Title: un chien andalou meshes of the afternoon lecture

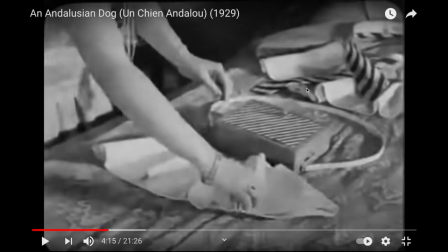(45:04)
Here she's laying out the clothing of the man, but his body's not there, and yet that seems to be how she how she experiences him, in terms of again of the clothing, which she's also controlling and arranging,
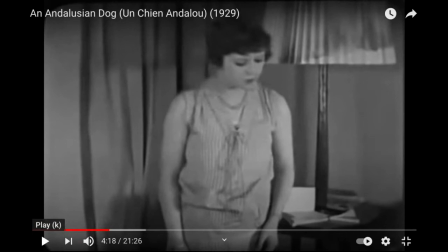(45:25)
which may in some ways puts her in the Scotty position briefly of Scotty, why are you doing this? I know it looks good on you, that's all.
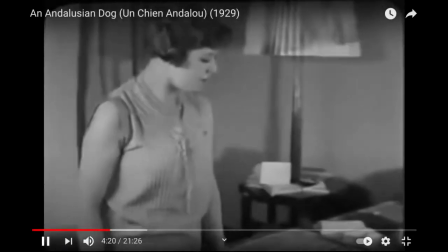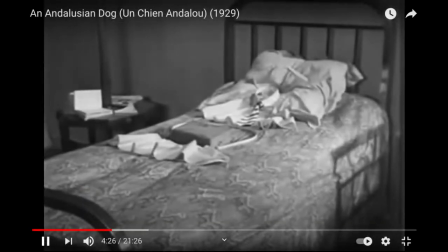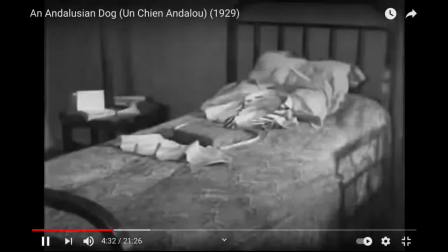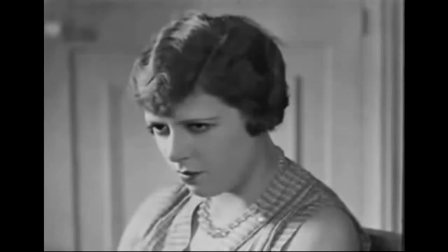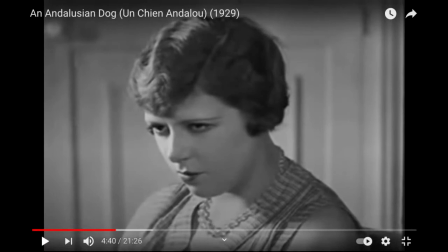(45:55)
Now, this seems, in a way, this almost seems like an act of will. This is something like a female gaze, which you very rarely see in mainstream cinema. What is the woman looking at, as opposed to the woman being the person who is being looked at?
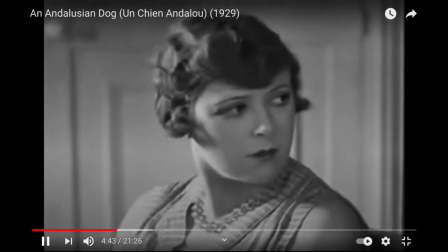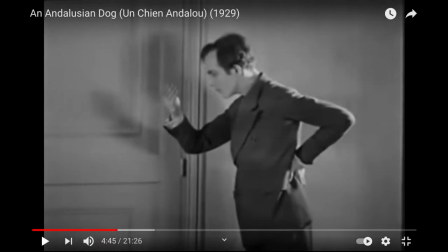(46:18)
Now, she's looking at the bed and seems to be waiting for him to uh, do. She seems to think that he's on the bed. In fact, only the clothes are on the bed, and then she is surprised and turns and sees him over here,
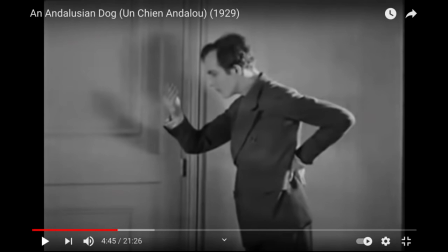(46:36)
except he's staring at the palm of his hand, and he doesn't fit into the frame of her gaze, and the excess of himself. He doesn't know what to do with because he wants to be the object of her desire.
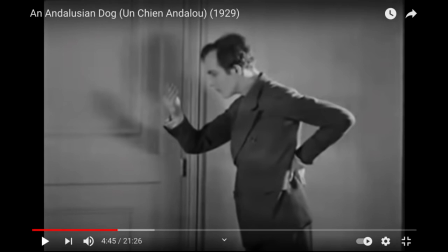(46:55)
So in this, ingenious visual shot, we see this excess in him being leaving him in the form of ants.
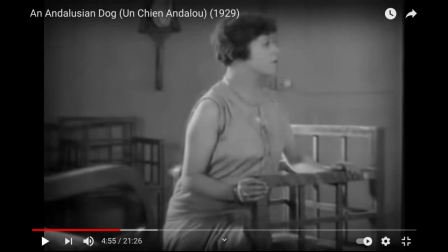(47:13)
And she seems rather watchful here and almost in offering reward, like don't be in excess of of the way I'm comfortable framing you.
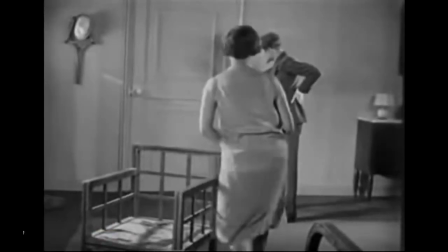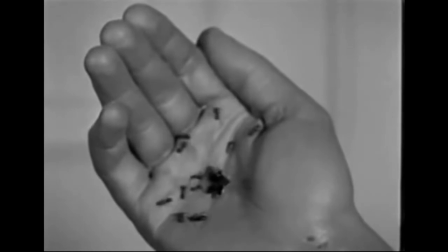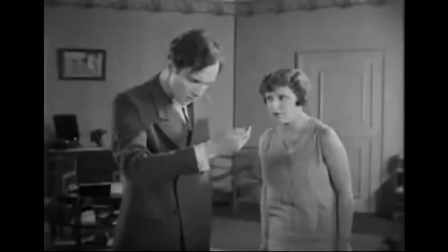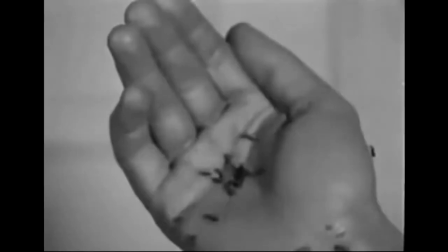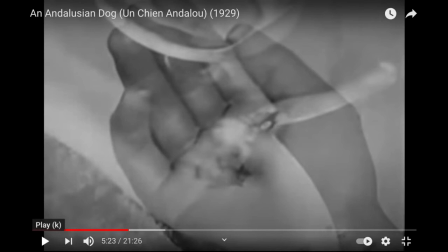(47:54)
Notice the similarity to the Vertigo soundtrack. Na na na na na na na na na, and it's very romantic music, but the romance is already teetering.
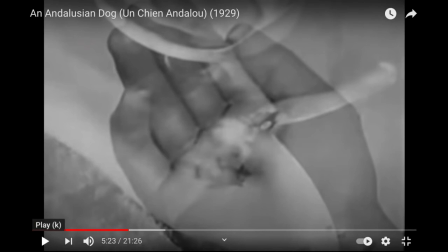(48:09)
And now we're going to do a fade out from the ants, the circle in his hand that the ants are coming out of,
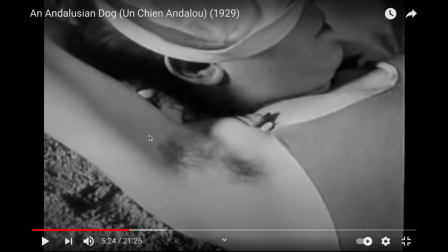(48:20)
to a woman's the woman's armpit hair, and possibly her. Again, we're following similarity in visual patterning and not plot.
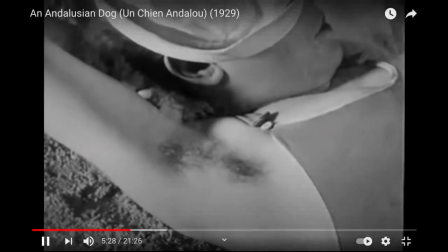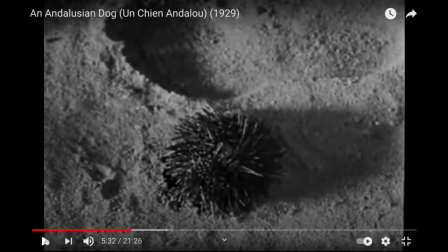(48:40)
And then it changes into a barnacle on the sand.
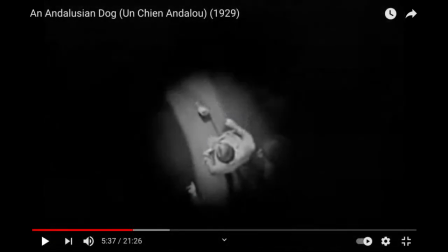(48:49)
Now we have a round circle, and there's another character standing above a severed hand. Now remember, we just saw his hand with the ants coming out.